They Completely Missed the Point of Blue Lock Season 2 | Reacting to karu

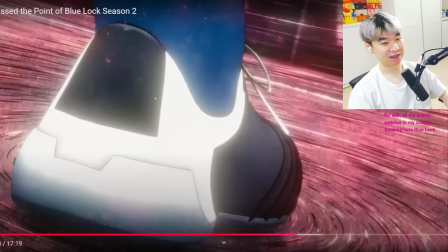22:15 I've never once tried to keep track of where everyone is in the map because someone's just going to spawn out of fucking nowhere, right?
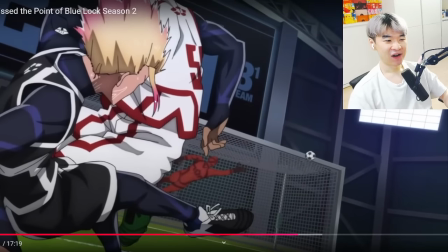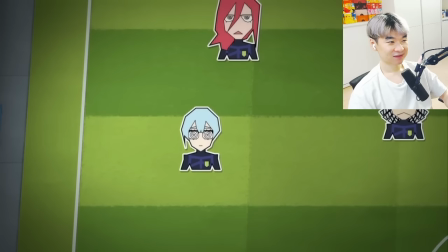22:26 everyone's location and yes you do have the chess pieces the chibis and the isolated scenarios in that case just stick to using one you
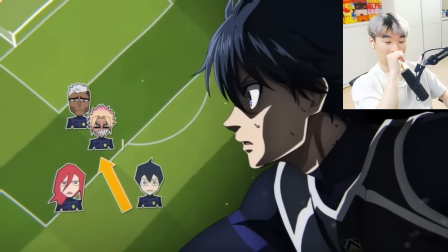22:35 want to use this style do it you want to use this style don't you want to use this whatever just stick to one because shuffling between them is just
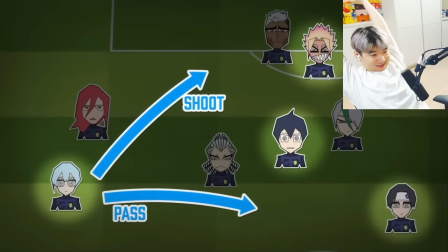22:43 gonna confuse me even more because i'm here thinking this is a full length football pitch yet the players are able maybe that's their goal bro to make you so confused to
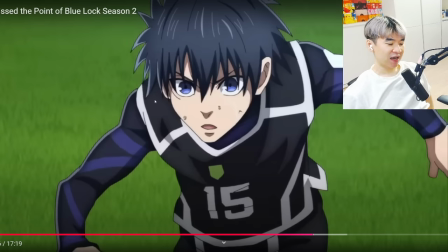22:52 make you so discom what's the word discombobulated that like you can't uh pay attention to how bad the animation is to overload you with so much fucking sensory data with different shit fucking happening and with poor anime that you forget there's poor animation able to run from
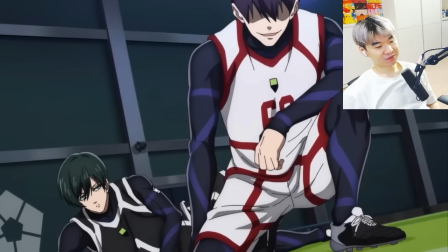23:08 one side to the next without anyone catching up is no one defending i think the biggest thing though is the lack of attention to the goals goals are
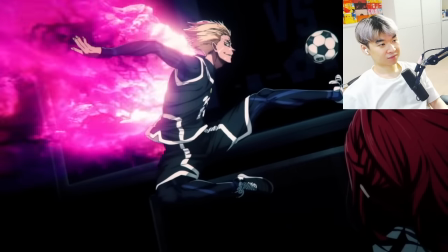23:16 the most important part they show us how talented these strikers are and it's a way for them to show off their individual skill.
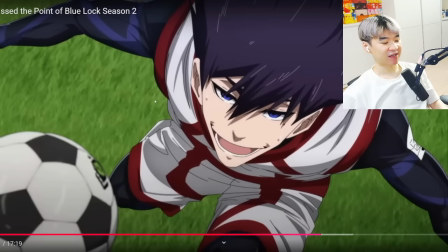23:22 Yes, but these goals are so mid because the ball is already in the fucking net. By the time, like, we don't see the kick most of the times. And if we do see the kick, it's just a wonky fucking ball just being dragged around to the net.
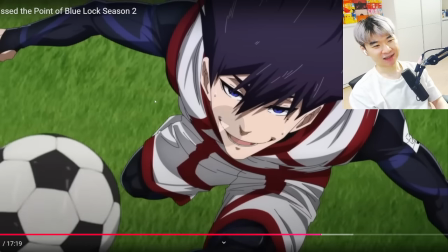23:38 There's like no impact. Take Nagi, for example.
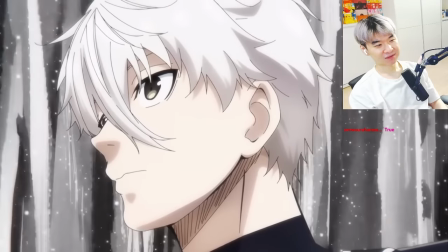23:43 Nagi was introduced to Blue Lock as the lazy genius, the guy who can score goals seemingly out of nothing.
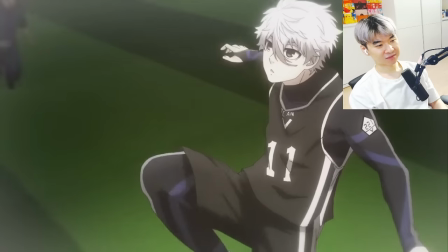23:48 And Season 1 showed that beautifully. That match against Team Z established Nagi as one of the top players in Blue Lock.
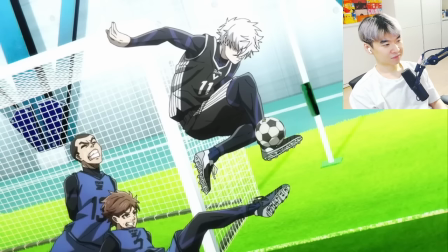23:55 His movement is fluid. Even for a few seconds, you can tell what he's doing.
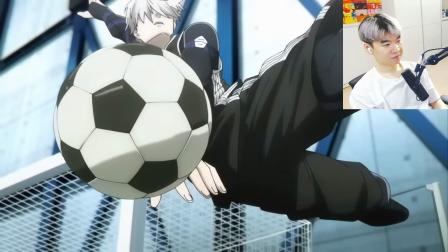24:00 The way he spun his body around to score that touchline goal sent chills down my spine.
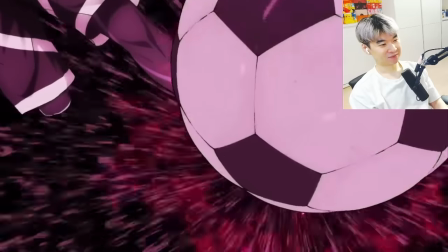24:05 Now let's compare it to Shido's goal in Episode 1. Yeah. Like, this is kind of cool, right?
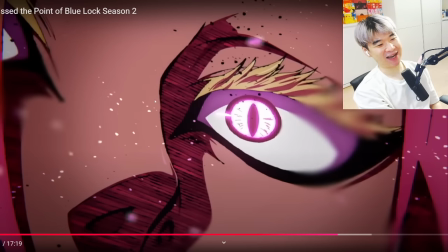24:12 Like, for sure. The close-up zoom with the pink eye. Yeah, that's cool. But what the fuck has happened with the goal?
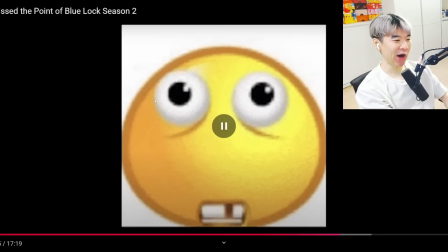24:21 What is that? Can anyone tell me what he did? No, it looks like a fucking donkey kick midair.
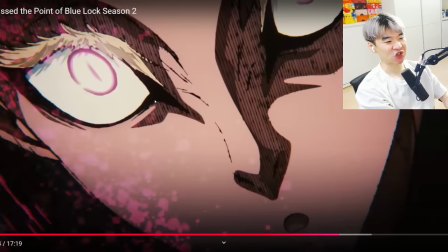24:25 It looks like he, I guess he hit it with the heel, right? But because it's so choppy, because we don't actually get to see the fluid fucking motion,
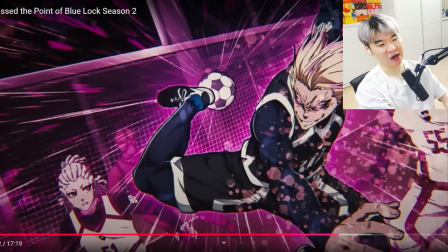24:32 all we see is this one last frame, and I'm like, oh, I think he jumped midair and hit it with the heel,
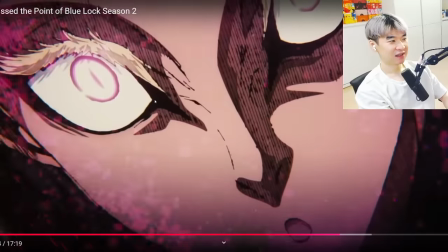24:38 and it's in the net. Can anyone tell me what he did? I mean, I think I get the gist of it.
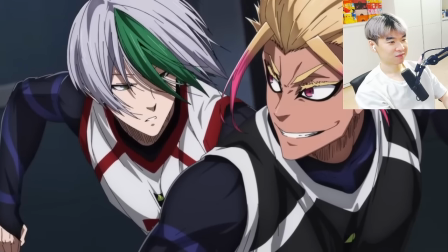24:44 He kicked it behind him like a scorpion. but we don't get any of the prep time for that, any of the extra movement leading up to the goal.
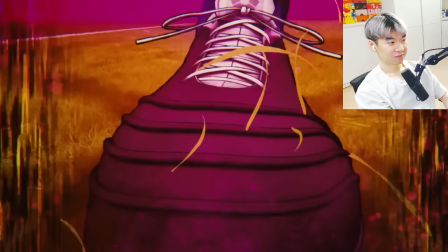24:51 We don't even see Shido running to the ball, it was just a shot of his foot pivoting.
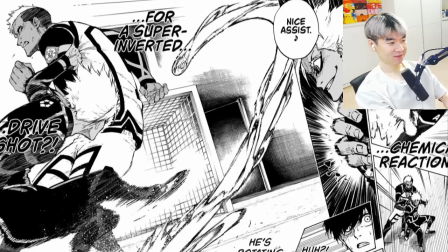24:55 Of course, I can visualize how he does it, but doing that removes the impact of, wow, that was a difficult maneuver to pull off.
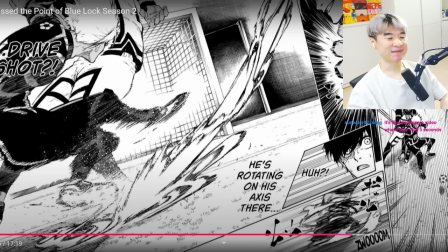25:03 Like, they just straight up... And this makes sense for the manga, but like, they genuinely, right? This is the foot movement, like, the eyes lighting up, like, it's so fucking bad. It is, actually, this is actually a different shot, actually. This is not the scorpion kick, but it is just so bad when you can see what's actually happening through the manga more
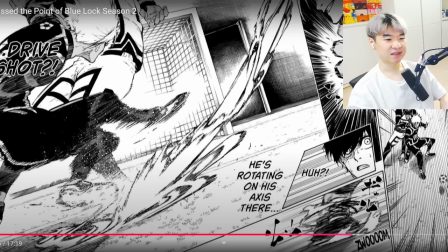25:22 than the anime like this makes sense This sequence of events actually makes sense how we pivoted. He got a pass chemical reaction happening He's using his hand to pivot with his foot and he hit a shot that is spiraling right and then corners in great But like in the anime,
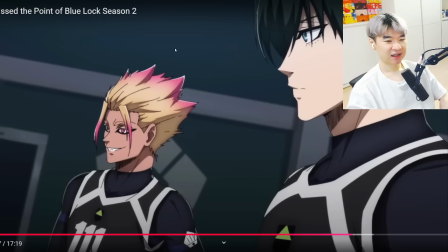25:38 I can't fucking tell for shit because there was no maneuver to begin with Shido is one of if not the most eccentric
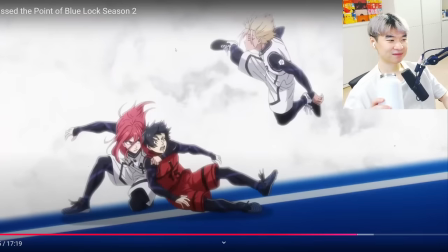25:46 character on the I love him remember when he almost decapitated the sagi's head in the last episode of season one but oh I forgot he did that
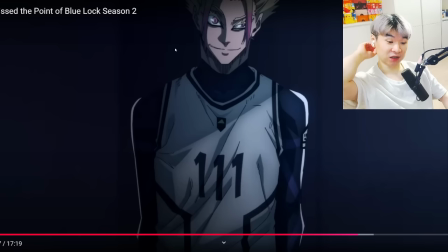25:55 honestly Shido has been relatively chill in terms of how he interact with other players minus Rin he recently got shot collared and And Rin threw the pit punch first, but like, Shiro was great.
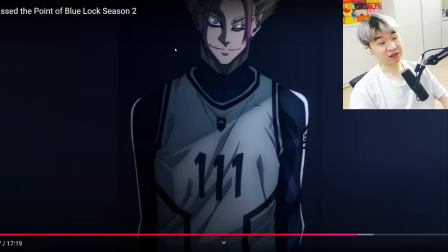26:09 And then he just fucking slam dunked the, you know, U-20 striker guy. And he's a fucking wild card. I forgot that he tried to fucking kick, you know, Isaki's head. And you know what's even funnier, now that I think about it? It's that Shiro, I think, replaced the spot for fucking Kurosaki Ichigo, right?